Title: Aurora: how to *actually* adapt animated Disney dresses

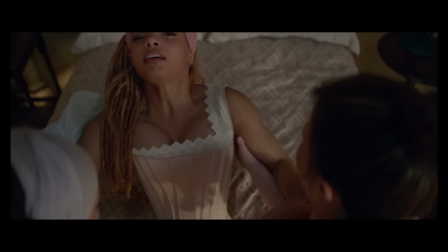But tell me why you had the opportunity to make oceanic,
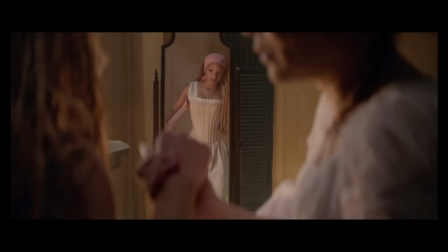seashell, beachy princess dresses and you gave us one over three days.
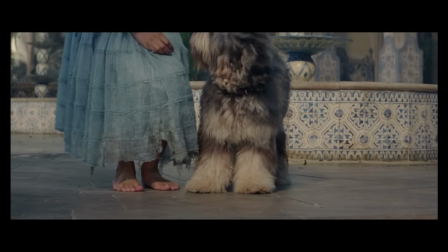And this pink dress is seen for like 30 seconds, so it hardly counts. And you definitely don't take away a dress like Ariel's sparkly reunion one.
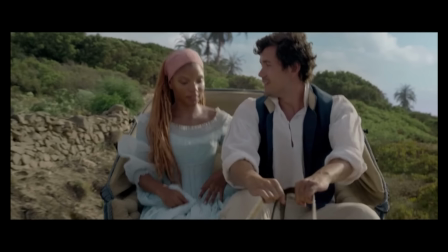I don't necessarily mind Ariel's dresses. I know some people really don't like them.
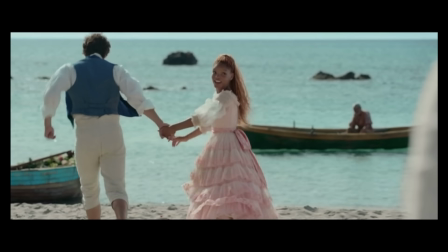I'm actually okay with the way that they look. I just don't like how we get so little of them.
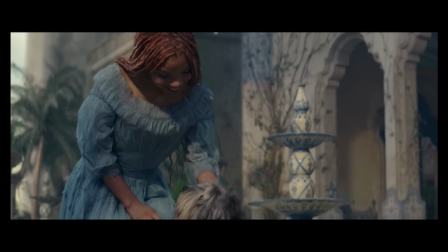And the way she reunites with Eric is so depressing.
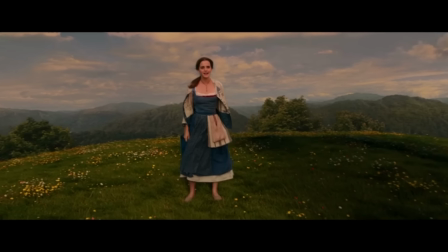Belle does have a couple peasant dresses, but they're really different layers of the same dress.
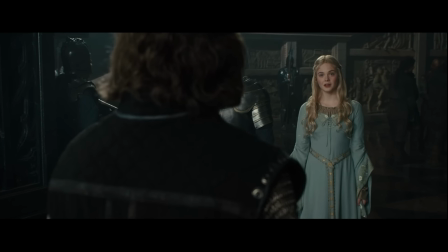Since Aurora has multiple dresses, they help add to the new story and her reimagined character.
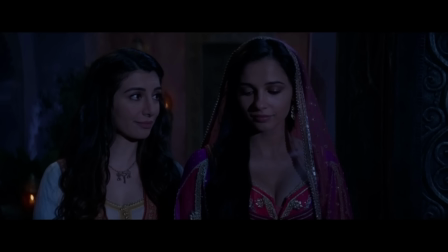Even if the other princesses get a couple more dresses, they don't really expand on the storytelling in the same way.
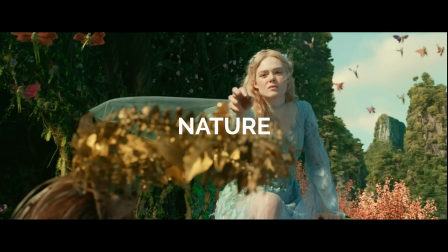For example, Aurora's dresses are all based in nature.
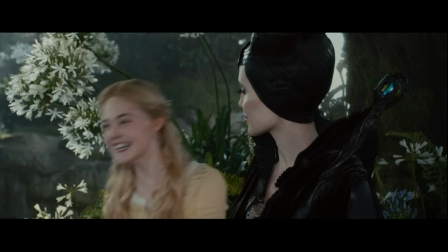She has a minimal makeup, flowers in her hair, and flower designs on almost every gown, from her belts to appliques to embroidery.
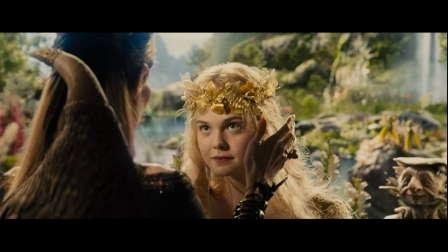She was even supposed to have handmade flower crowns, but they were deemed too much for her character.
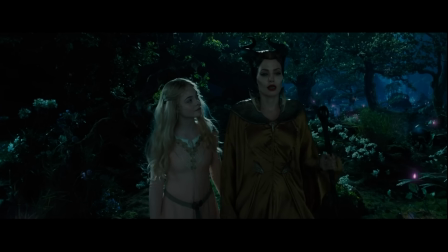Even still, this version of Aurora is visually down-to-earth, delicate and feminine.
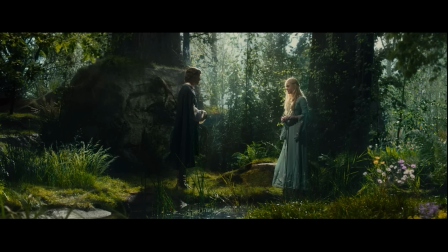Elle is very natural and Aurora grows up in the woods so a floral aesthetic makes so much sense and flowers are also nature's natural beauty.
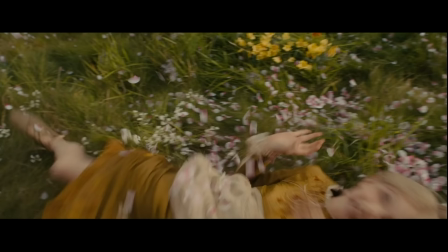Her dresses are also lightweight and flowy so that she can move through the forest with ease.
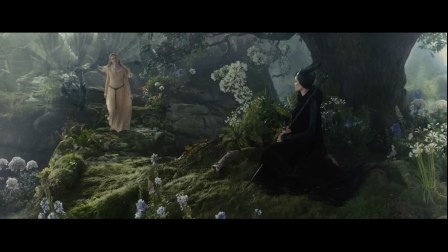She never wears heels, only handmade lace-up booties and sometimes bare feet.
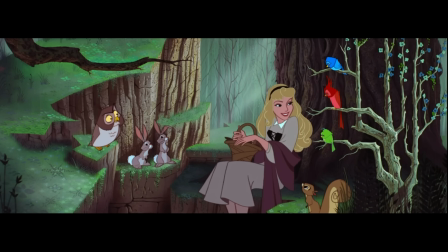Even though the animated version grows up in the woods as well, this outfit doesn't necessarily sell that as much as the live actions do.
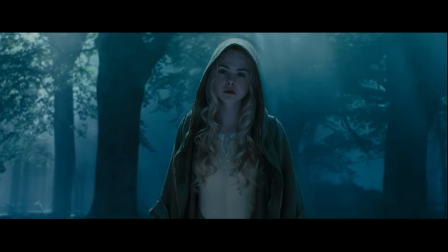In the first movie,
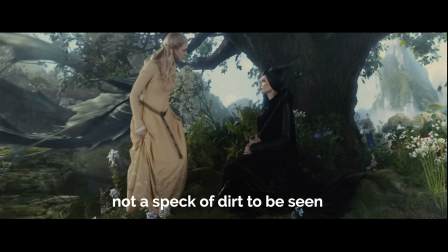the only problem I have with these dresses is that they look a little too clean for a girl who lives in the woods and is supposed to be a peasant girl.
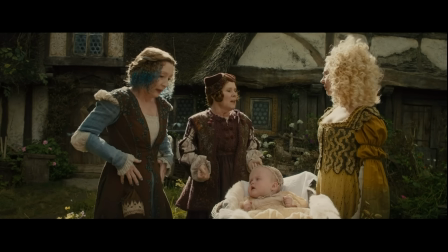I think the good fairy outfits look a little bit better in this regard. They look more lived in and authentic.
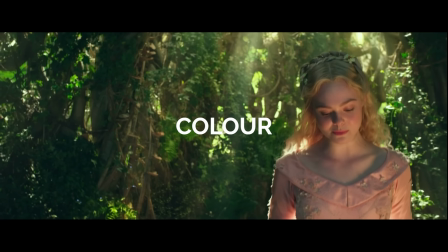Aurora's color palette is also changed from the animation.
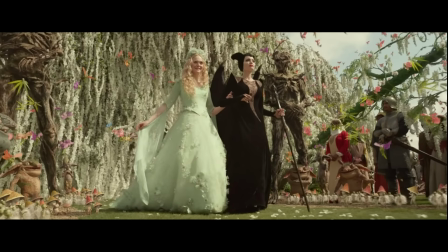In the live action, her colors are lighter with pastels favored over darker hues and vibrancy.
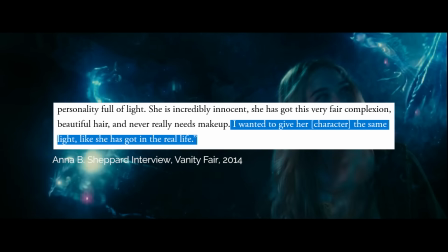Shepard wanted to give Aurora, quote, the same light like Elle has in real life.
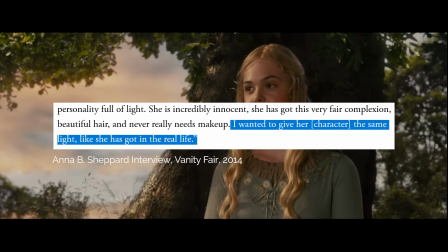So she created costumes that matched Elle's personality and her fair complexion.
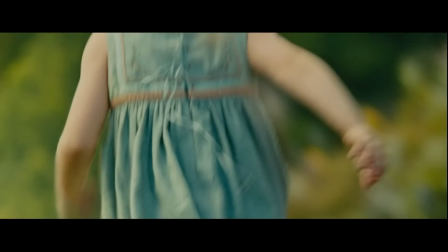She wears pale yellows, pinks, and blues. Pastels are also often associated with innocence, youth, and playfulness.
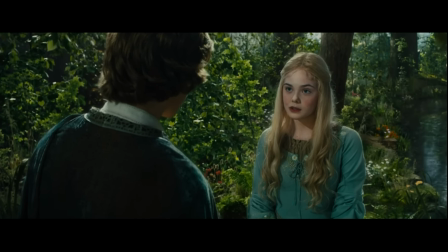And as we've established, this Aurora is much more innocent, so lighter colors help convey that better.
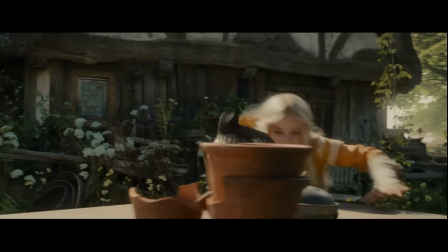As she grows up with the eccentric fairies, she's mostly in yellows and oranges. These are energizing colors, which the energetic fairies probably picked out for her.
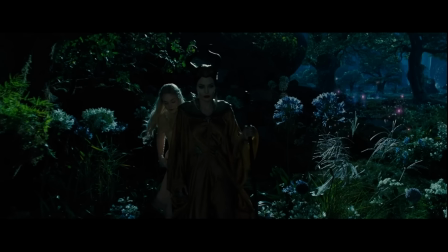She only starts to wear her iconic blues and pinks when she meets Maleficent and starts to come into her own.
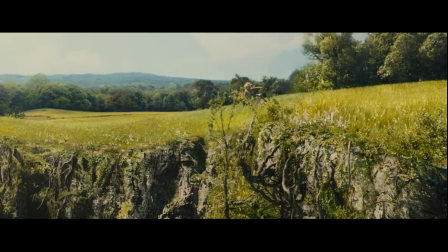She does wear blue when Maleficent saves her as a child, but this was likely to help her stand out in the yellow grass.
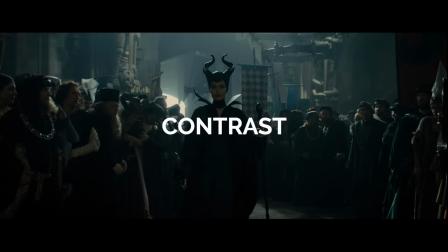This lightness also contrasts Maleficent, whose heart is darkened by humans and is a villain for much of the story.
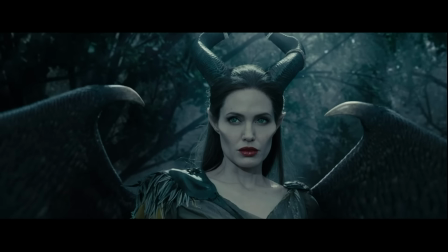Contrasting the sexier and cruel outfits of Maleficent is another reason why Aurora has simple outfits.
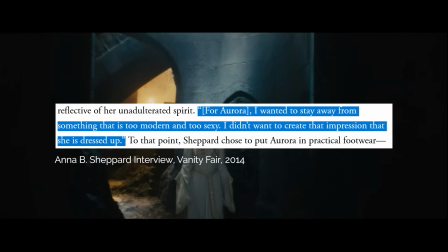Shepard said quote, I wanted to stay away from something that is too modern and too sexy.
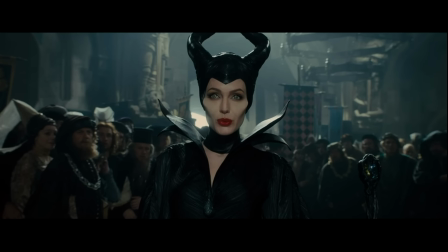I didn't want to create the impression that she's dressed up, which Maleficent arguably is once she crowns herself as queen.
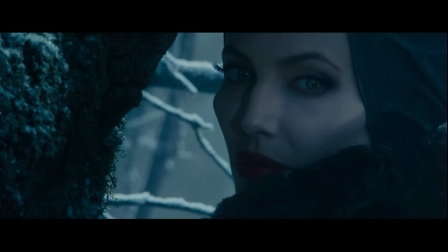They do share one visual similarity though.
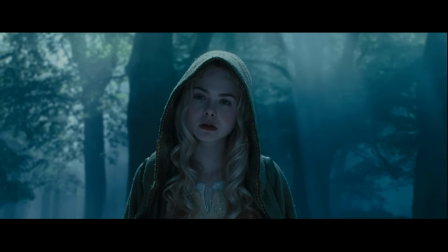In the first movie, Aurora's cloak when they first meet resembles a simpler version of the cloak Maleficent wears when her wings are ripped away.
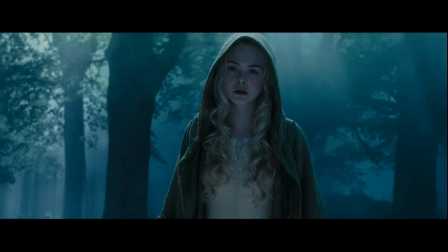The idea was that Maleficent would be reminded of her younger self when she was as innocent as Aurora, and this resemblance would help her decide to take her in.
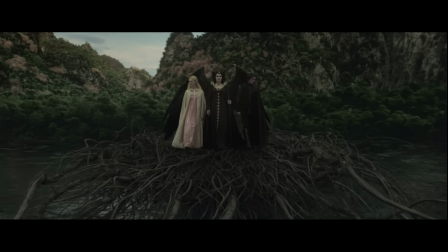In Mistress of Evil, their starkest contrast is in the dinner scene, when Maleficent meets Philip's parents.
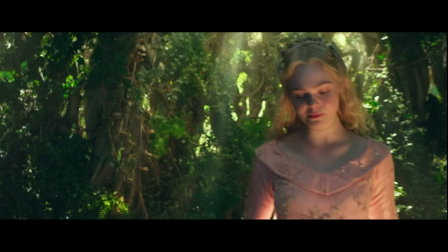Aurora is in a sweet, pink, flowery gown that is free and simple. Maleficent is in a dress made with bones, which is harsh and intimidating.
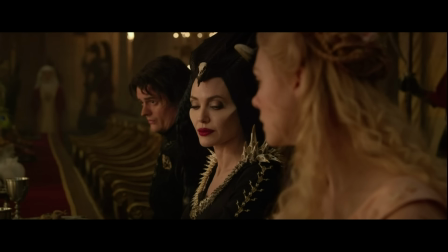Maleficent still distrusts humans, while Aurora is about to marry one. It's a visual representation of the distance that's growing between them.
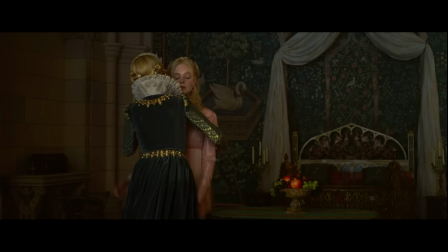Aurora is then taken in by Ingrith and experiences human royal life and her dresses start to change to match this.